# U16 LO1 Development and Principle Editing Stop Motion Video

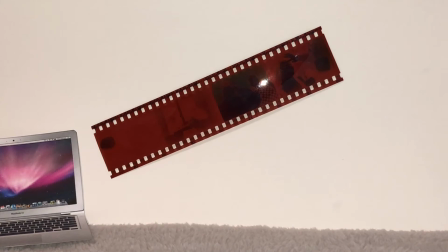(4:06)
Unlike traditional editing techniques, editors can simply drag and drop footage into a timeline and apply effects without damaging the original footage.
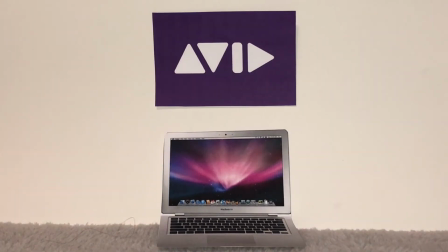(4:15)
Modern digital editing examples include Avid, Final Cut Pro and Adobe Premiere.
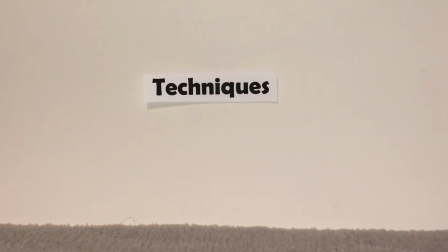(4:22)
There are some editing techniques which are often used in film.
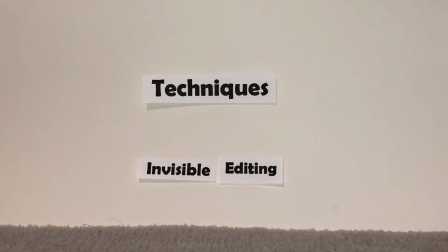(4:25)
One of these includes invisible editing, a technique which is used so that the audience does not notice the cut between shots.
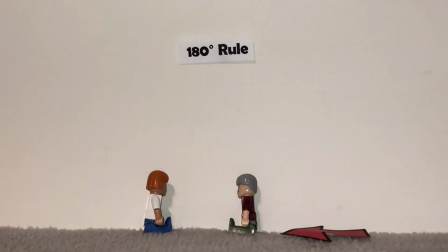(4:33)
The 180-degree rule ensures that the spatial relationship between two characters or objects in a scene is not broken,
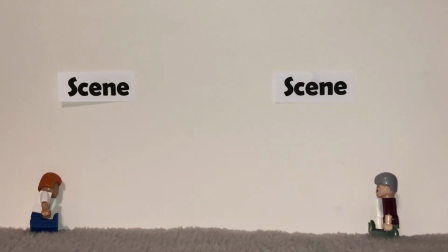(4:41)
as this could confuse the audience and make it difficult to follow. There are a variety of transitions used in film to move between different scenes.
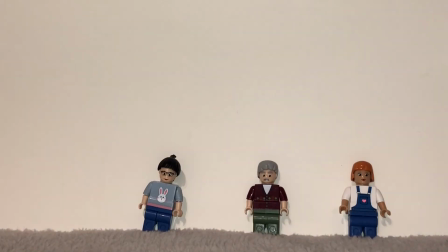(4:49)
A cut is a simple and the most common transition used. They aren't as smooth as other transitions, but can be less noticeable.
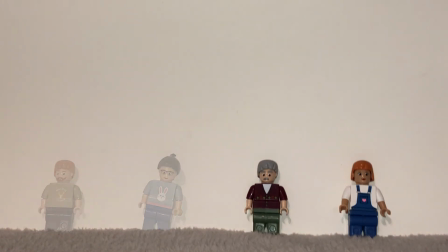(4:56)
The dissolve is used to dissolve one clip into another. It's often used to show a time or location change.
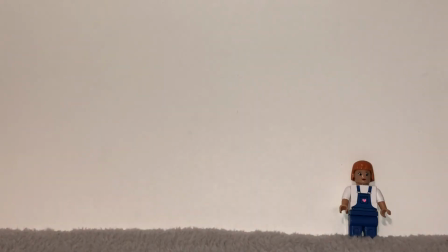(5:03)
Usually, to show the beginning or end of a scene, a fade to black or white can be used.
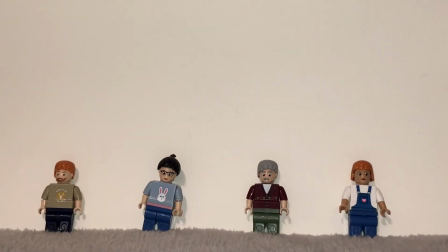(5:08)
A wipe transition is noticeable and involves the next shot travelling across the screen, replacing the previous one.
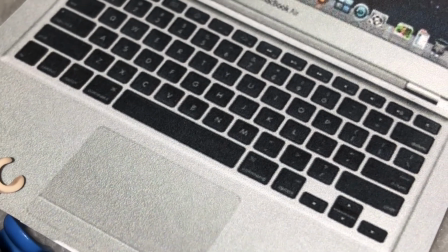(5:15)
A point of view shot does what it says on the tin. The camera is positioned in a way that shows the shot from a character's perspective.
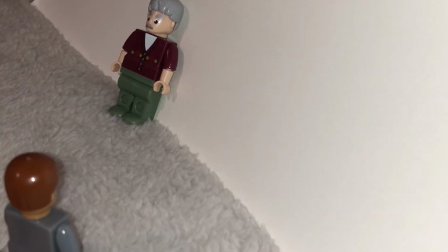(5:22)
A shot reverse shot is typically used during dialogue between two characters. The shot alternates between two angles.
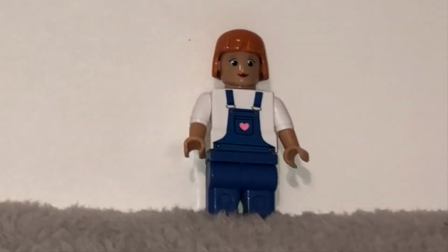(5:30)
Last but not least, cutaways are when the filmmaker moves from the action to something else but then returns back to the action.
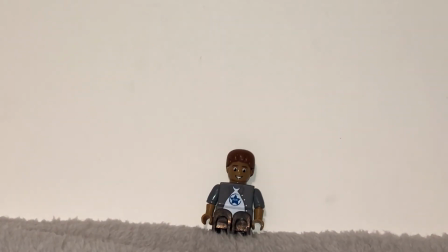(5:38)
They can be used to show what a character is thinking, for example.
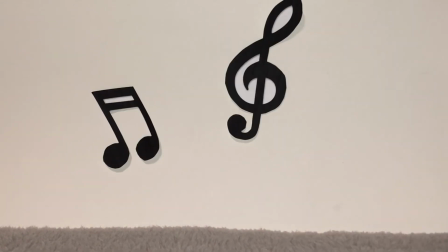(5:41)
When wanting the film to flow to certain music, editors can edit with rhythm and cut to the beat of the music.
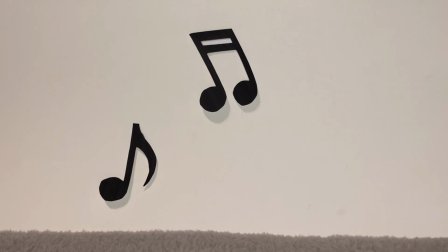(5:48)
However, music videos use cutting to the beat a lot more than film. Here is an example from the White Stripes music video for The Hardest Button to Button.